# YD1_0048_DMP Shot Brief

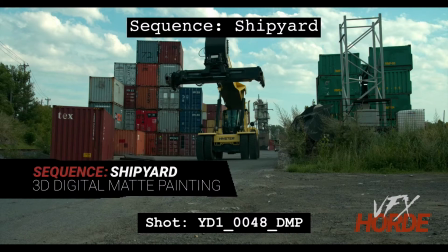This is Garrett Fry, the shipyard sequence lead for 3D digital map painting, and we're taking a look at shot 48.
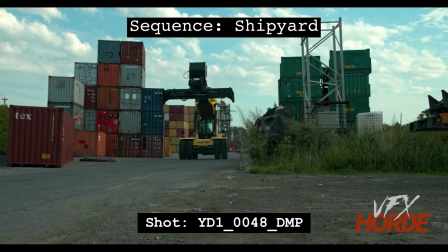So let's go ahead and play that. So we can see that there's this rig is moving back in
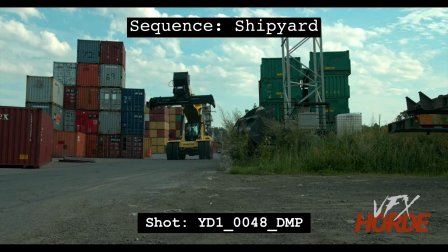towards these shipping containers, but on the left and the right of frame, we need to continue on with making the shipyard feel like it's much bigger than it really is by placing shipping containers on either side.
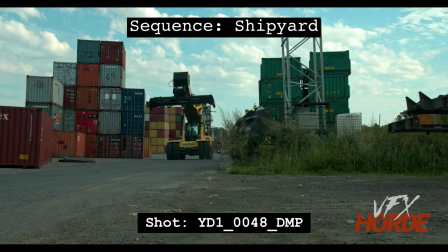And so what we're going to do right here is add more shipping containers. So we have actually quite a bit of space on the right side of frame here, and so we could probably keep some of this rigging and stuff that's already in the plate right there and just make our additions here.
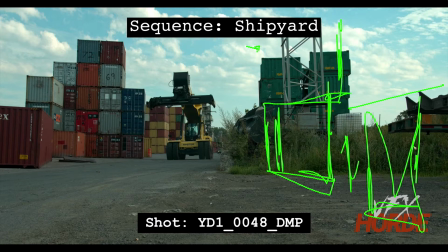So these are going to be pretty extreme foreground, so they're going to need to be really nicely highly detailed in the way that you execute them, and then have these shipping containers kind of go back into space here. So look through the reference photography and see how some of these
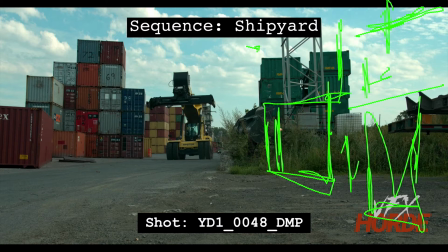shipping containers look when they're close to frame and how they're oriented, and look for some interesting shapes and way that these are placed, because there's a lot of opportunity here to do something really interesting on the right side of frame here.
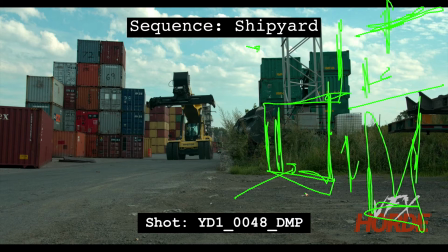So try several different designs and make and pick the best one. And if you're doing it in Photoshop, then you're just throwing down a bunch of photos over and over and over again to find really the best design for this. Or you're going into 3D and you're just,
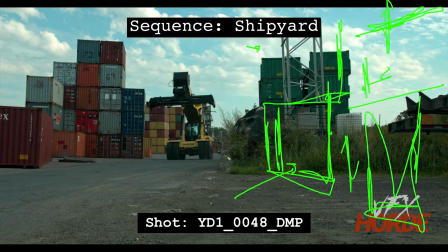iterating and just trying out new designs and then putting in the shot and looking at it and seeing if it's right. So it's up to you to do a really good design on this for this right side.
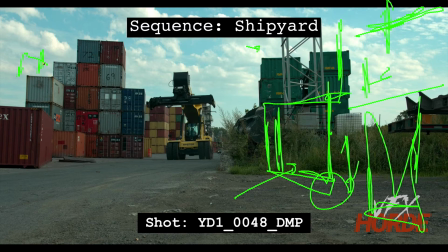So on this left side here, you're going to want to put more shipping containers. You're going to put them behind the existing shipping containers. So stick them behind here and build it up here.
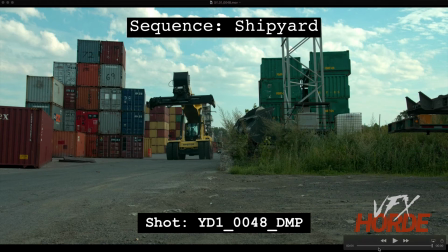And then at the head of the shot here, it's more of the same.
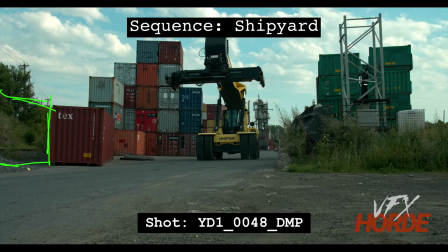You're just extending what is already there in the plate, and you're placing things behind, but then extending it up so that it goes quite a bit higher, and of course gives us that canyon feel to this shot.
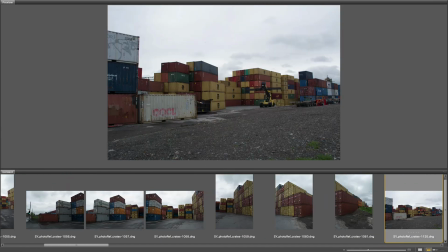Before you jump into these shots, it's a good idea to familiarize yourself with the resources you have available to you.
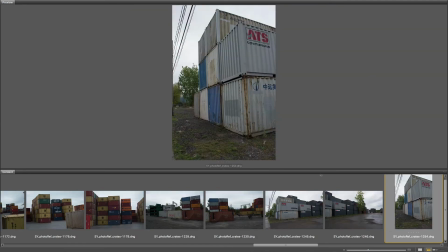Decide if you're going to use an environment TD, a map painting, or a map painting generalist approach.
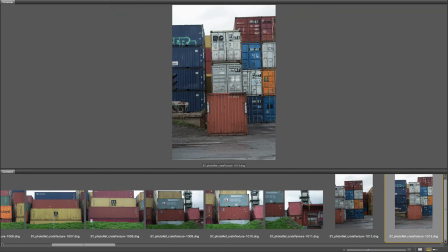There are 3 sets of shipping container photos and a bunch of images for texturing.
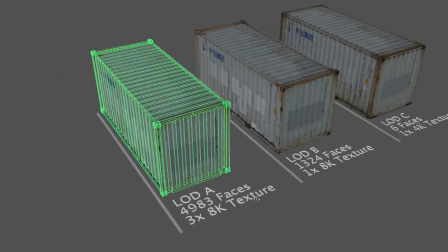Also, make sure you take advantage of the high-resolution shipping container assets with 3 different level of detail models.